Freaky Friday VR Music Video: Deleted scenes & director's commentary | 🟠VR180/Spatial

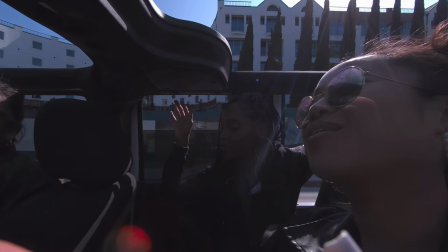we started in downtown and then here we are all the way out in Santa Monica Beach and at each place we're doing multiple passes capturing
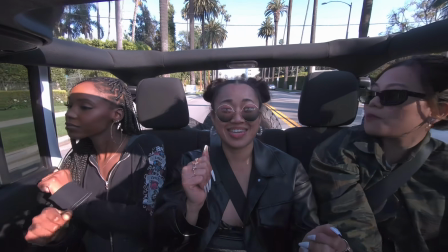different angles and the funny thing is that throughout the shoot the girls got more comfortable dancing to the song in the car and by the time we get
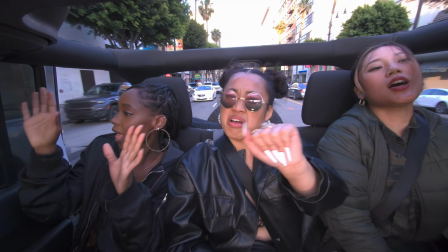to Hollywood Boulevard here, they came up with their own little dance that you get to see in the next scene.
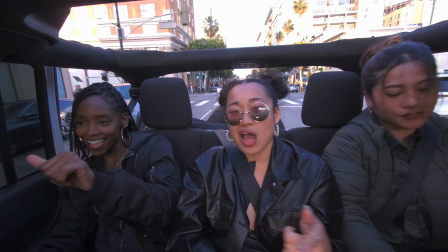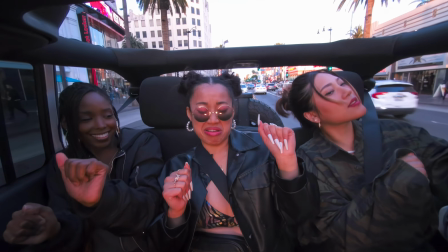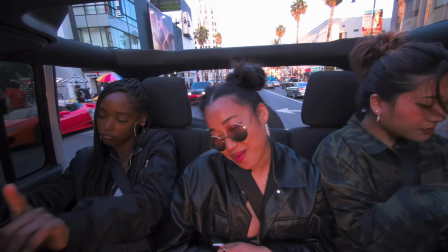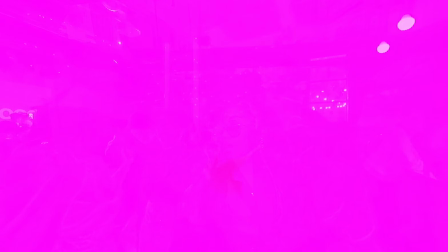Here we got a deleted scene that shows us walking into the venue,
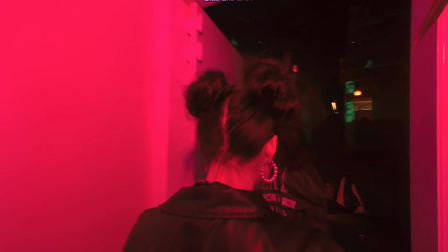a bar called High Tide in downtown LA, and onto the dance floor where we're immediately welcomed by our big group of friends.
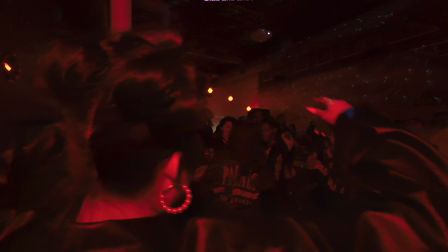The problem was that this section of the song before we cut to the next scene goes by really fast.
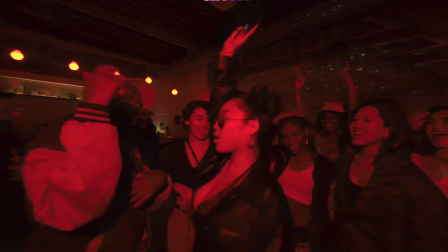So while the vibes are really cool,
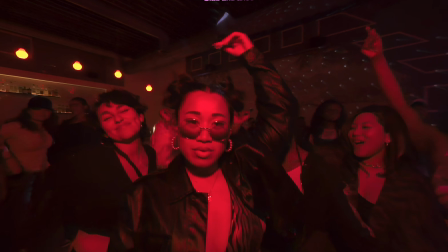we ultimately use a different version where we're already on the dance floor so the viewer can get settled into this location a bit before we teleport to the next scene.
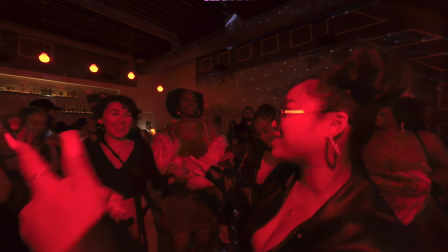So yeah,
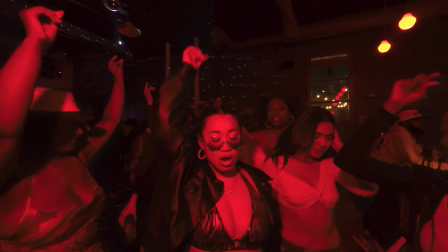from the car we go directly to the dance floor and now we're surrounded by our beautiful crew before VDOT gives you a Kabadon Wall Slam that teleports you all around LA.
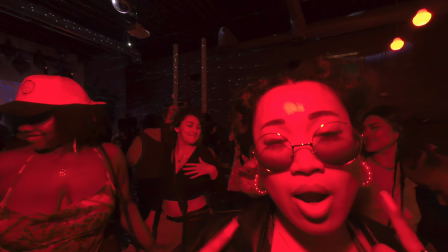And this series of match cuts is something I've always wanted to do because I theorized that match cuts would work
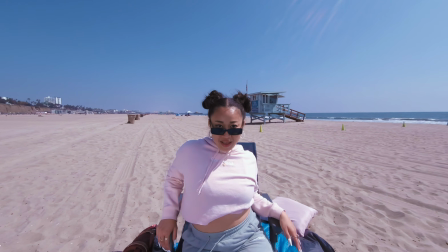beautifully for immersive since the main subject helps anchor your focus to one location and it helps keep your bearings to prevent cyber sickness.
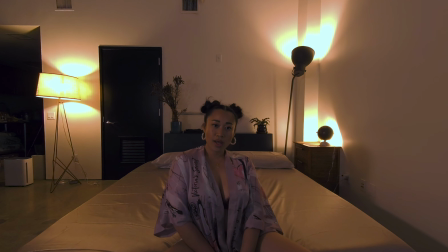And to finally get to do it and seeing it turn out pretty good is validating to say the least.
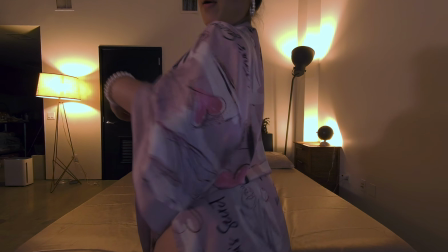I'm real happy about the results.
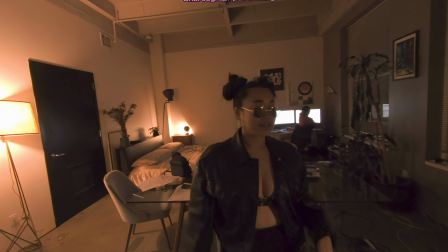So here's a bit of BTS footage where we're practicing the choreography for the next scene because it has to be timed precisely to the music to
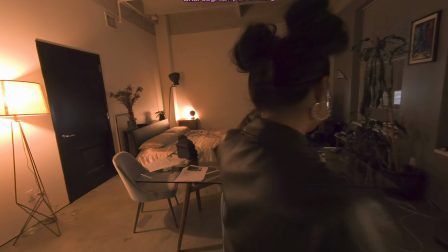land on the match cut and the problem is it's really loud at high tide so we needed to run a few drills before heading over and
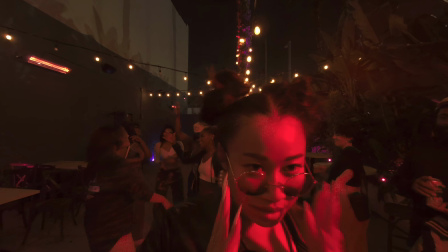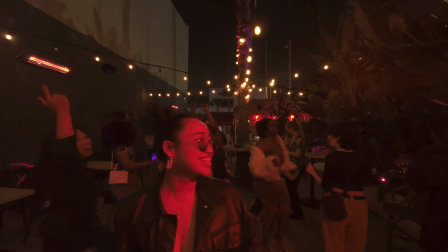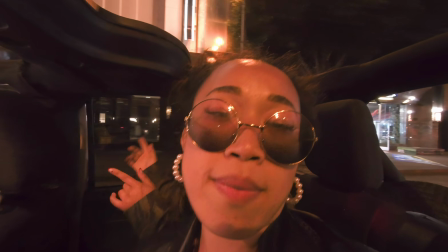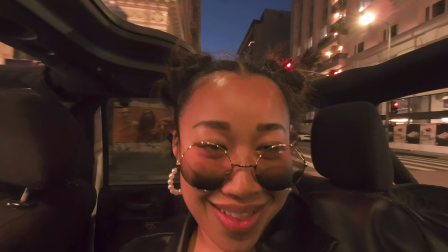here's some outtakes this was the first shot of scene nine and
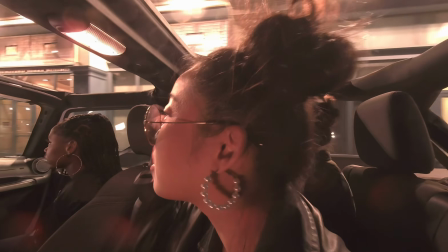yeah this is all up and down broadway boulevard had to do multiple passes
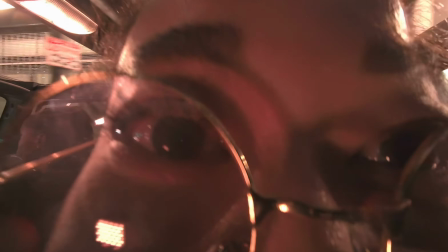to make sure that we got some good footage you know the right camera
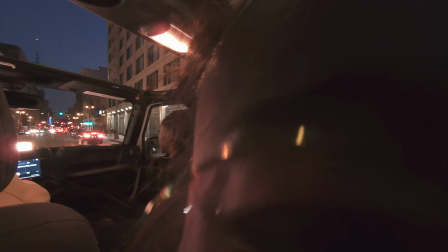angle some decent lighting because some places are darker than others or sometimes you just
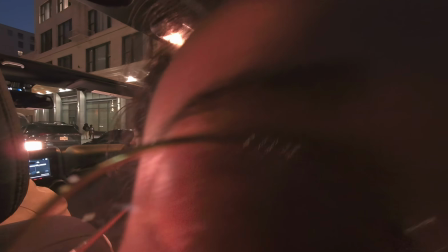got stuck in traffic and it's just boring that like we're just in one place so
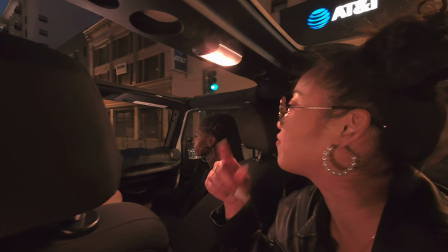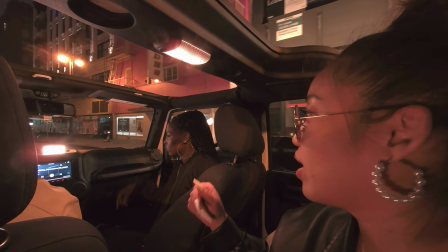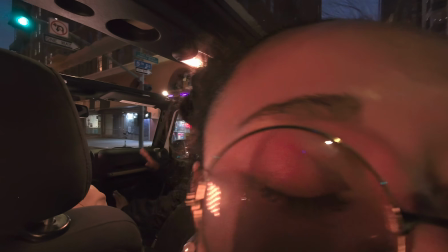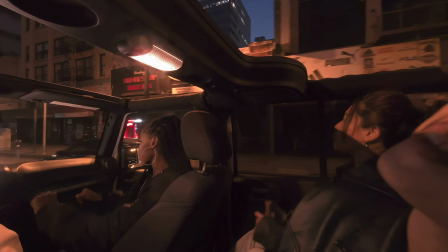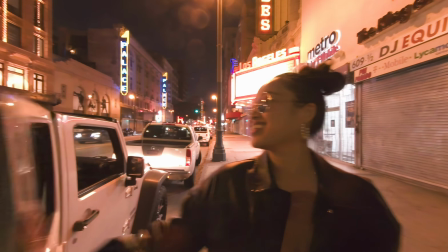and here we say goodbye to the girls we got super lucky finding this parking spot on a Saturday night in downtown.
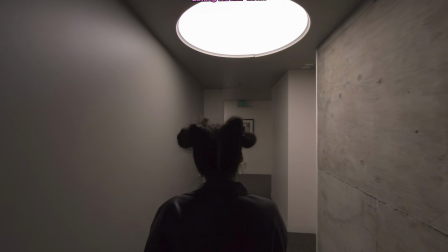And here's a deleted scene where we show V-Dot undoing her hair as we walk through the apartment hallway.
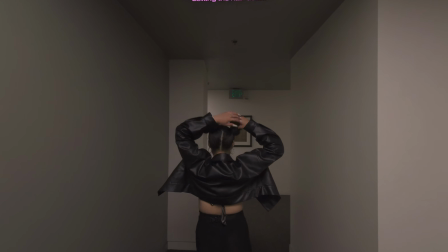But this scene just messed with the pacing so I cut it.
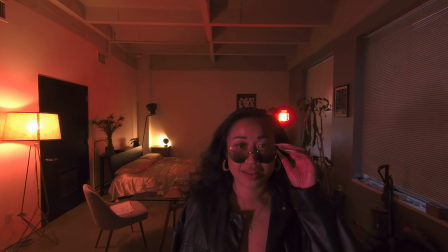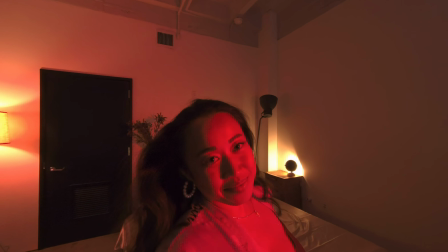And I love that we're bookending this experience by starting in the loft and ending there as well.